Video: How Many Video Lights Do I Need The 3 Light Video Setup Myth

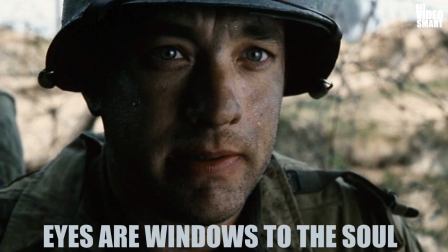We can learn about looking for that when we are setting up. And we can do this with just one light. And we know when we get these little eye lights in there that we're creating this
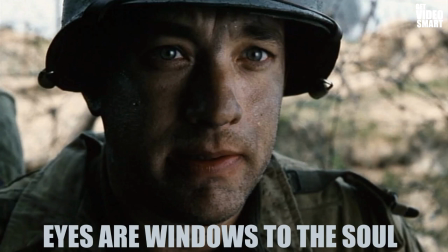connectivity with our audience, with our customers, with our clients. This is subtle, but it's really powerful and really effective.
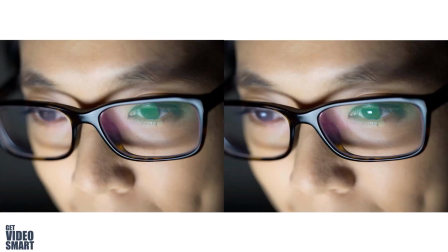So if you look here, you'll see this person on the left without the eye lights. It sort of looks like a little bit of a black hole. I mean, there's nothing wrong with the picture, but when you compare it with put that little speck in the eye,
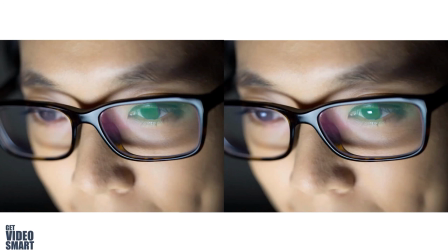there's something like eyes are windows to the soul. There's something about this, and it's a powerful connection tool.
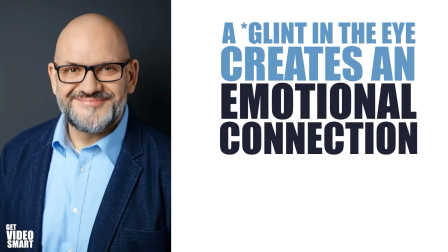So the first thing I want you to know about lighting is that a little glint in the eye creates this emotional connection. And it's very easy to get, and it's very easy to
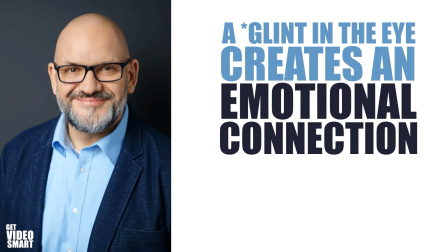overlook and lose when you start using complex lighting, if you don't know what you're doing with it.